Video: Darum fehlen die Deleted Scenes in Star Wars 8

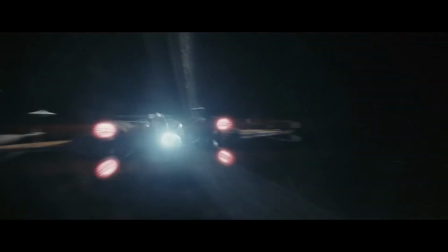0:49 war mit über drei Stunden viel zu lang. Johnson musste seinen Star Wars Film wohl oder übel kürzen.
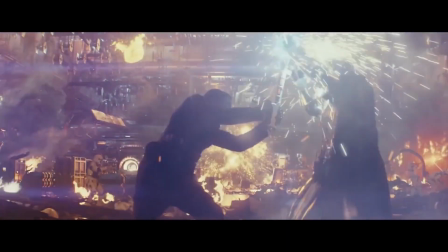0:55 Dabei fällt auf, besonders viele Szenen von John Boyegas Finn sind betroffen.
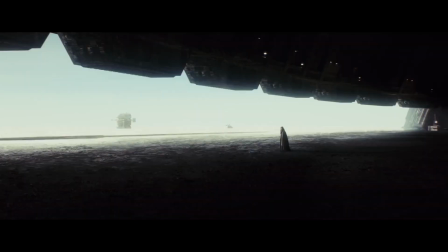1:00 Das hat aber nicht zu bedeuten, dass Regisseur Johnson den Charakter nicht mochte oder mit der schauspielerischen Leistung von Boyega nicht zufrieden war.
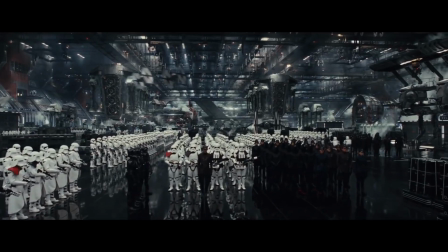1:07 Fins Szenen waren oft nur als Übergang gedacht und erwiesen sich damit vielfach als nicht zwingend notwendig.
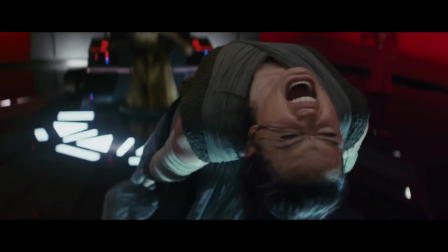1:13 Einige waren auch schlicht überflüssig.
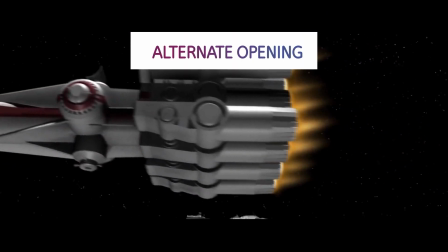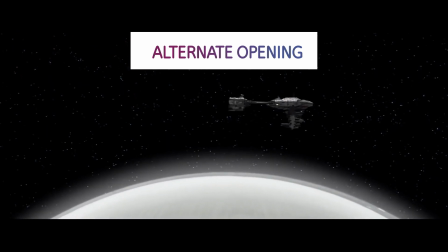1:22 Der alternative Anfang beginnt mit einem Witz.
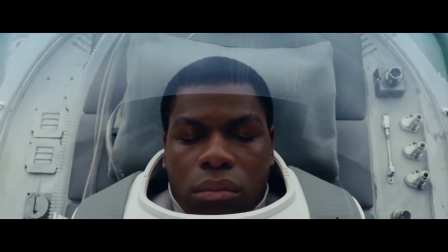1:28 Kein Planet, sondern Finn in der Krankenstation an Bord der Reddus ist zu sehen.
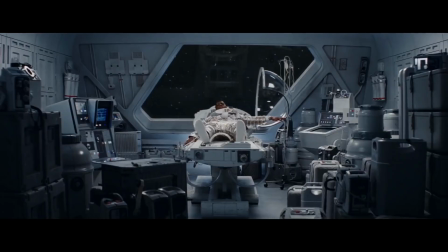1:36 Letztlich entschied sich Regisseur Johnson, direkt zur Action überzugehen. Deswegen wurde die Szene geschnitten.
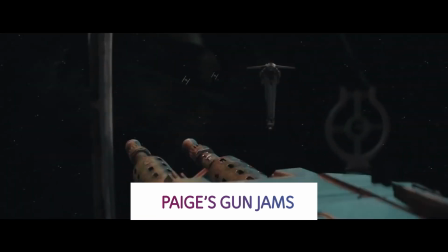1:46 Im Anflug auf die Dreadnought versagt Paige Sportkanone. Erst im letzten Moment kann sie wieder feuern.
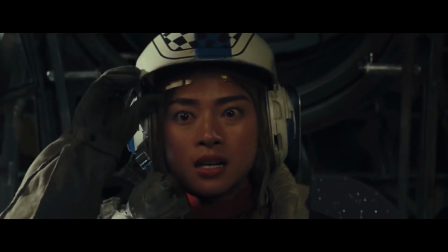1:55 Die Szene wurde überflüssig, weil der Bombenangriff neu strukturiert wurde.
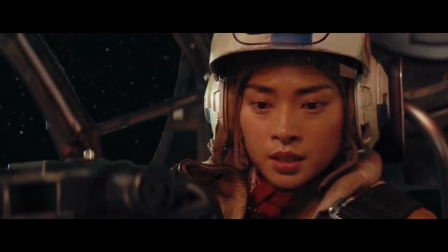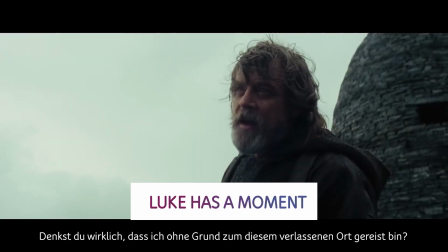2:06 Denkst du, dass ich zum unerwarteten Platz in der Galaxie gekommen bin?
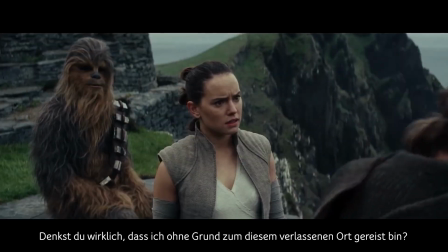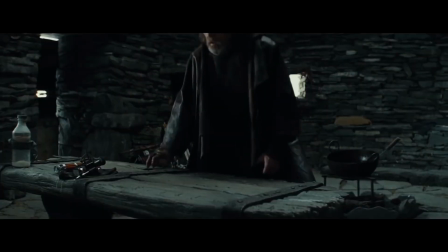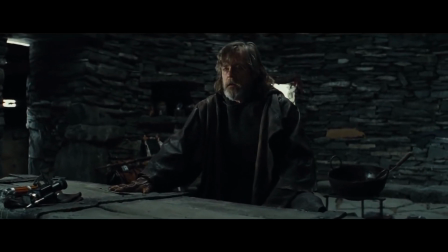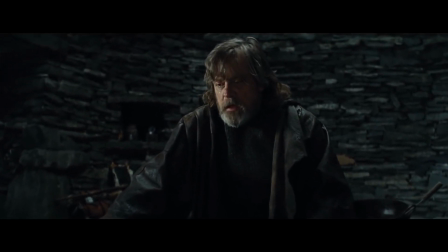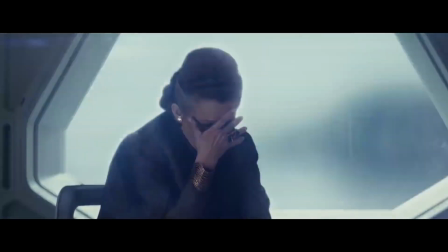2:30 Menschlicheren Anstrich, sie verbindet ihn auch mit Leia. Denn auch seine Schwester trauert anscheinend um Han an Bord ihres Flaggschiffes.
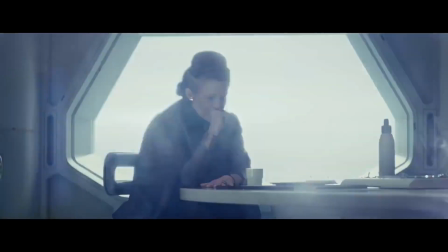2:39 Ich kann nicht glauben, dass er weg ist.
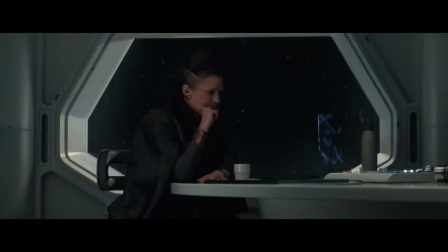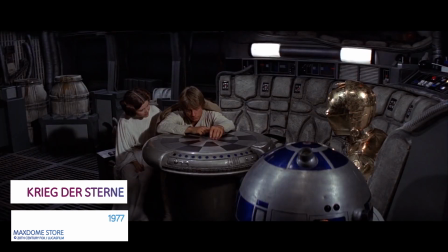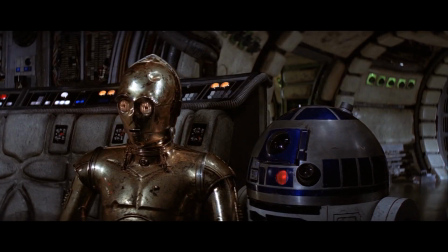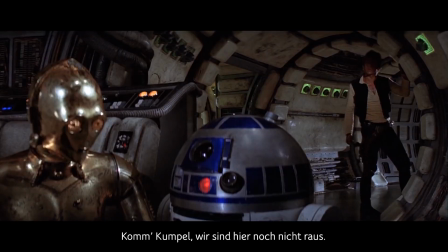3:02 Auch das ist eben Star Wars.
Kommt, wir sind noch nicht davon überzeugt. Kylo hat die Resistenz gewonnen.
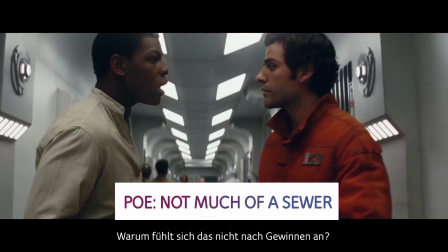3:08 Du hast gewonnen, oder? Warum fühlt es sich nicht so wie gewinnen?
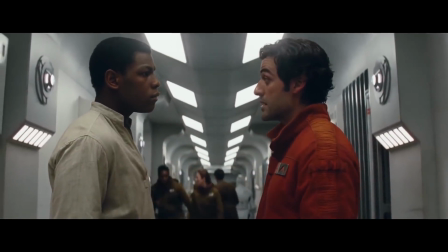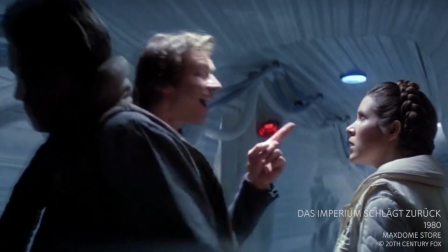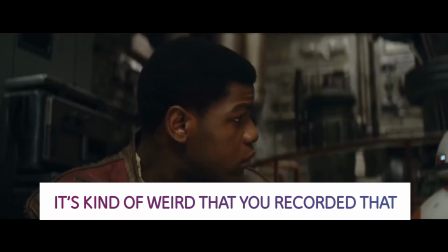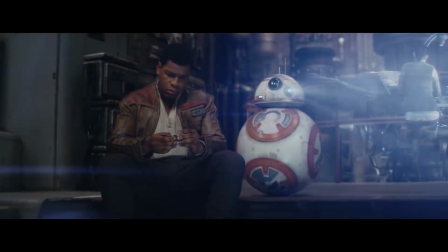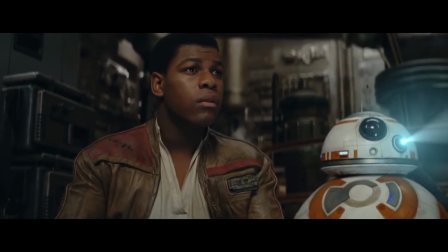3:41 Finn entscheidet sich schließlich, seiner Freundin zu helfen.
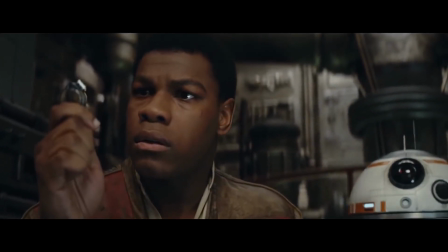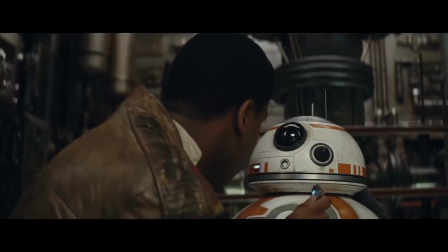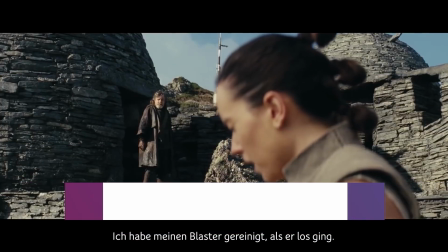3:56 Ich schloss meinen Blaster, es ging weg.
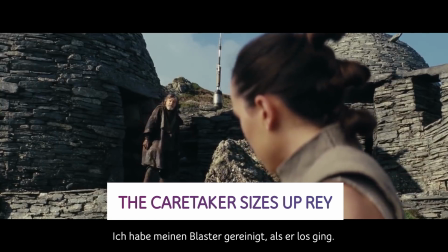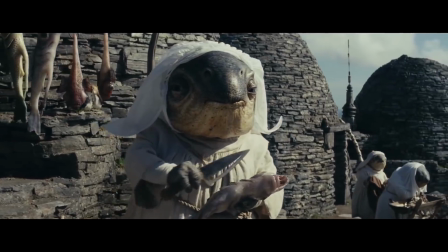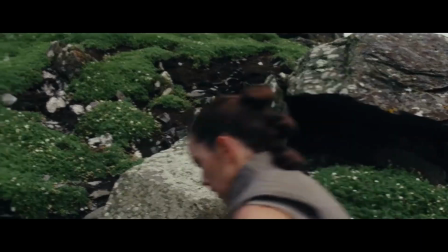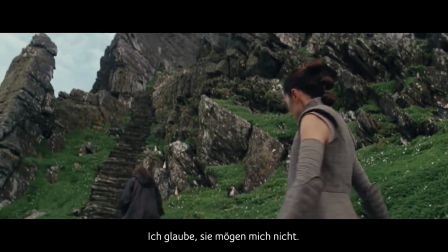4:13 Ich glaube nicht, dass sie mich lieben. Ich kann nicht vorstellen, warum.
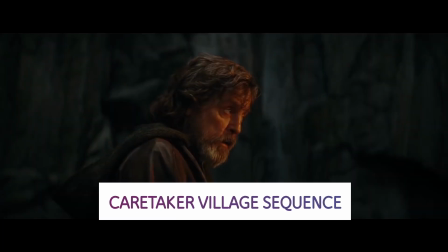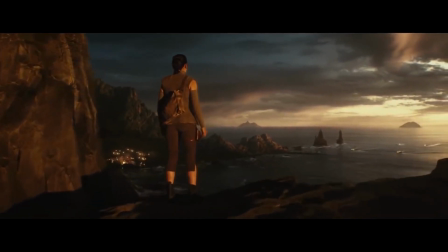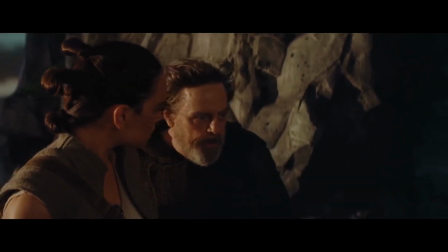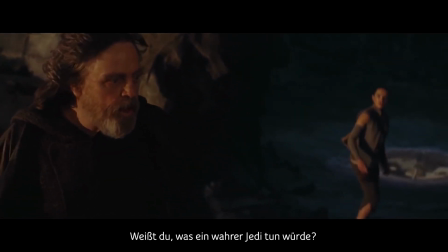4:33 Wissen Sie, was ein wahrer Jedi-Knight jetzt tun würde? Nichts.
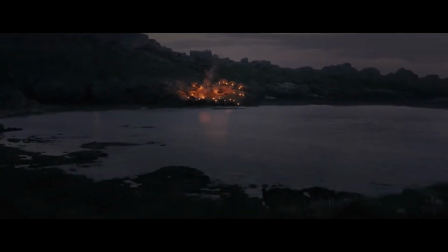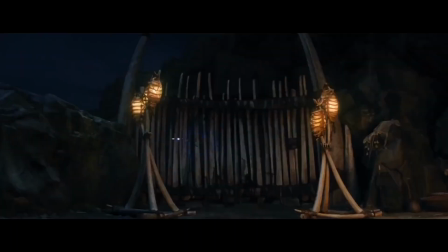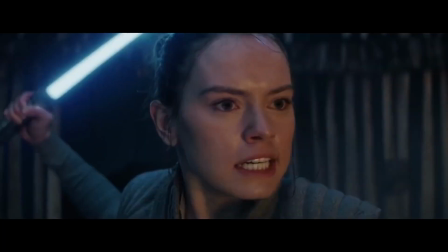4:48 ... dass die Situation wohl doch nicht so ernst ist. Die Hüter feiern ein Fest, von Plünderern ist nichts zu sehen.
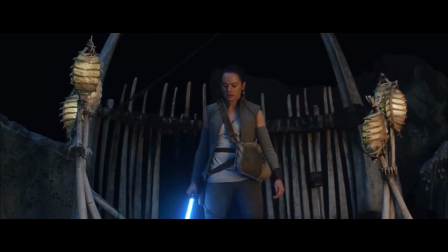4:54 Luke hat sich wohl einen Spaß erlaubt.
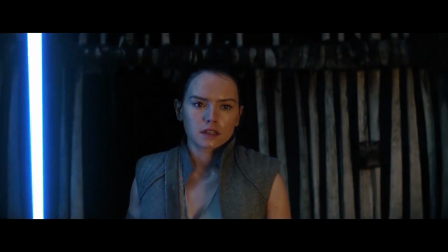5:02 Auch wenn es den Anschein hat, dies ist laut Aussage Johnsons nicht Lukes dritte Prüfung für Rey, die die Zuschauer nie zu sehen bekamen.
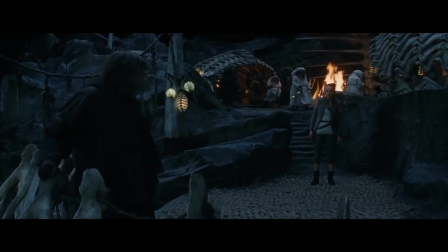5:10 Vielmehr sollte diese Szene Reys Kontaktaufnahme mit Kylo Ren vorbereiten.
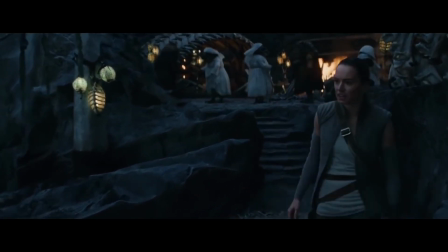5:15 Sie ist von Luke enttäuscht, ihr Training verläuft nicht so, wie sie es sich vorgestellt hat.
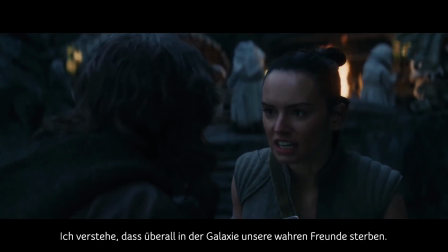5:20 Verstehst du das jetzt? Ich verstehe, dass in der Galaxie unsere euren Freunde wirklich sterben.
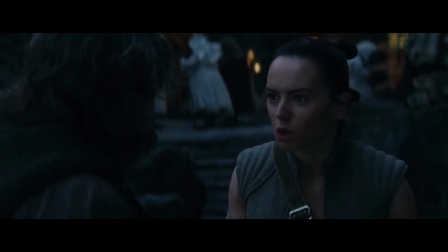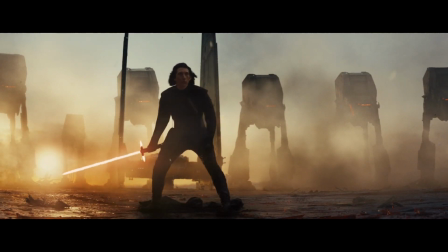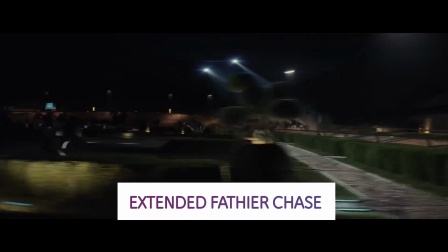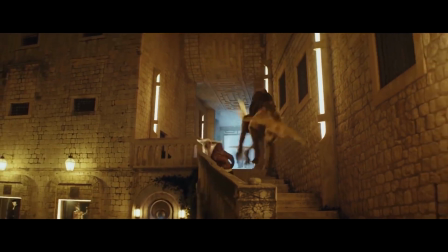5:50 In den Deleted-Scenes ist fast 6,5 Minuten lang.
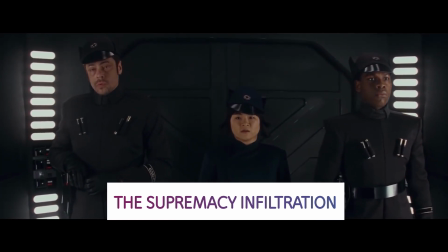5:57 Finn, Rose und DJ infiltrieren die Supremacy. Dabei wird Finn von einem Stormtrooper erkannt.
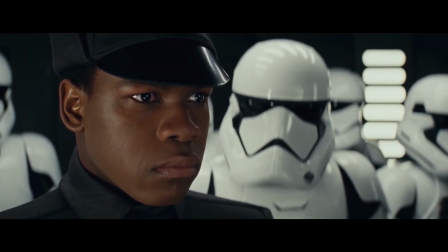6:03 Nach einem angespannten Moment zeigt sich aber, Fins Fahnenflucht hat sich wohl noch nicht in der ganzen Ersten Ordnung herumgesprochen.
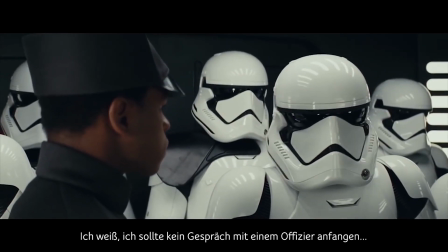6:10 Ich weiß nicht, dass ich Kontakt mit den Officern initiieren soll, aber ich habe dich nie für Kapitänmaterial genommen.
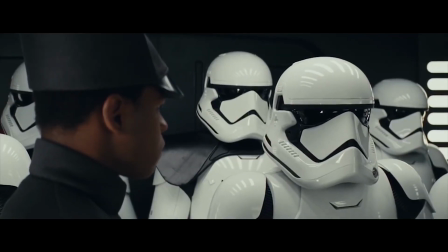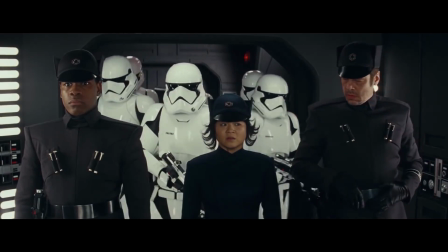6:22 Damit entfielen aber auch einige Cameos. Der Soldat, der Finn anspricht, ist niemand geringeres als Tom Hardy.
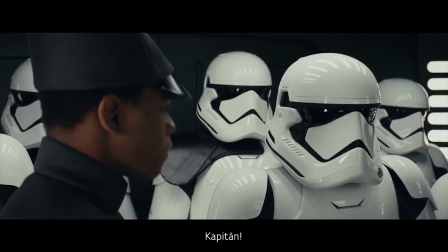6:29 Schau an dich! Kapitän! Das ist dein, ich bin!
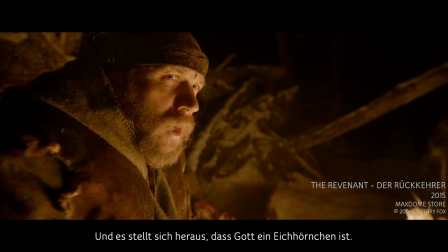6:36 Und es ist so, dass der Gott, er ist ein Schirr.
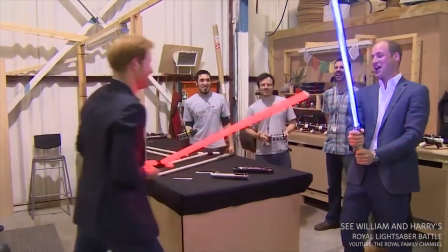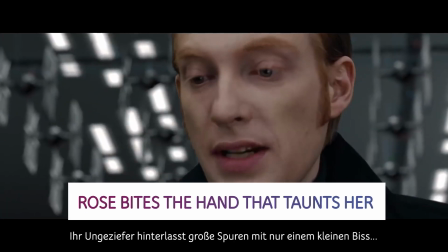6:48 Du Verminern kannst ein kleines Blut mit einem Bein schreien.
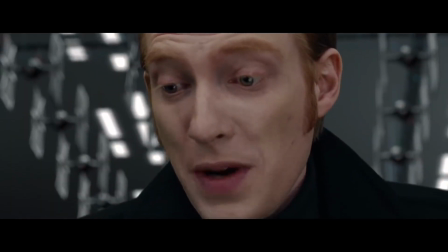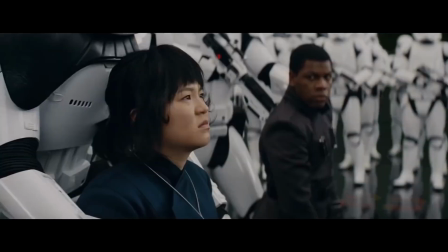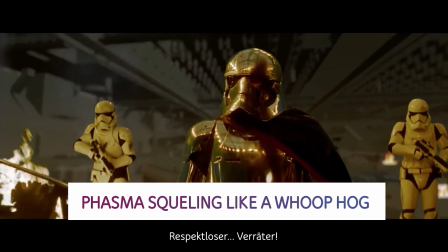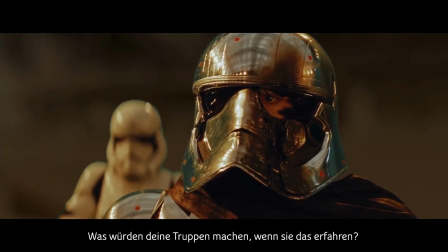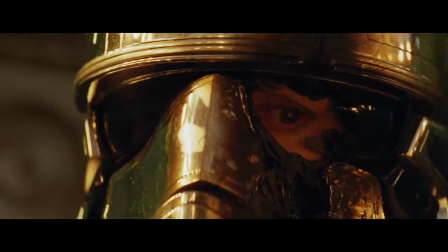7:23 Eine Szene zeigt die ursprüngliche Version des Showdowns zwischen Finn und Phasma. Der große Unterschied, Phasma erweist sich als Feigling.
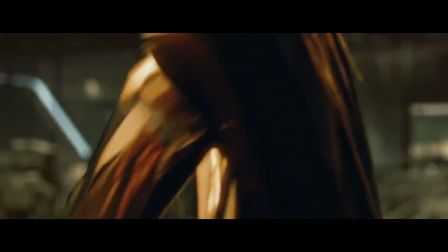7:32 Sie tötet sogar ihre eigenen Truppen, um ihre Haut zu retten.
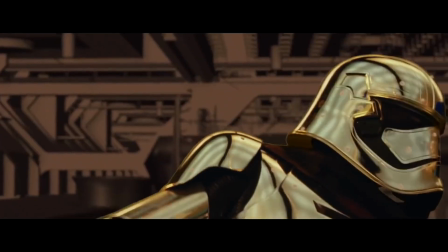7:37 Wo sind wir hin?
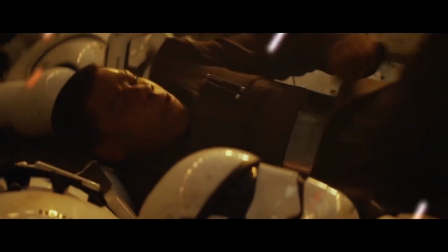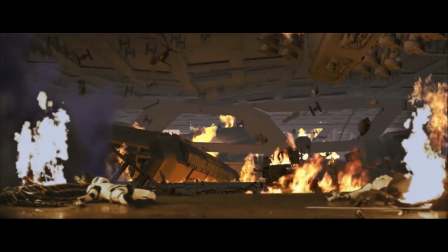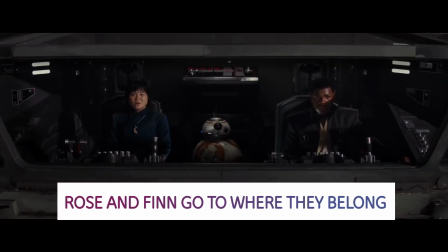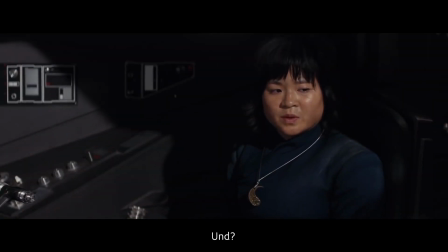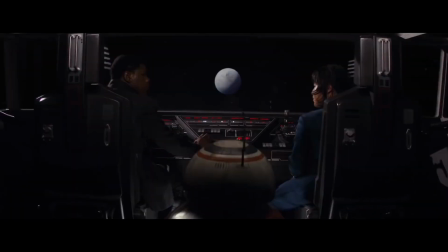8:00 Wo sind wir hin?
Spannungsflaggschiff betont Finn noch einmal, ich gehöre jetzt zum Widerstand.
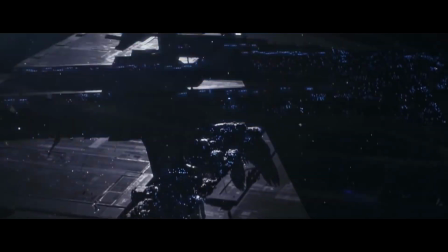8:08 Für Johnson ist das überflüssig, da Finn bereits an Bord der Supremacy seine Loyalität bewiesen hat.
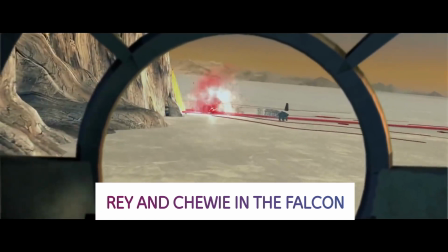8:16 Genauso entbehrlich ist die Rückkehr von Ray und Chewie.
Lass uns zurückgehen.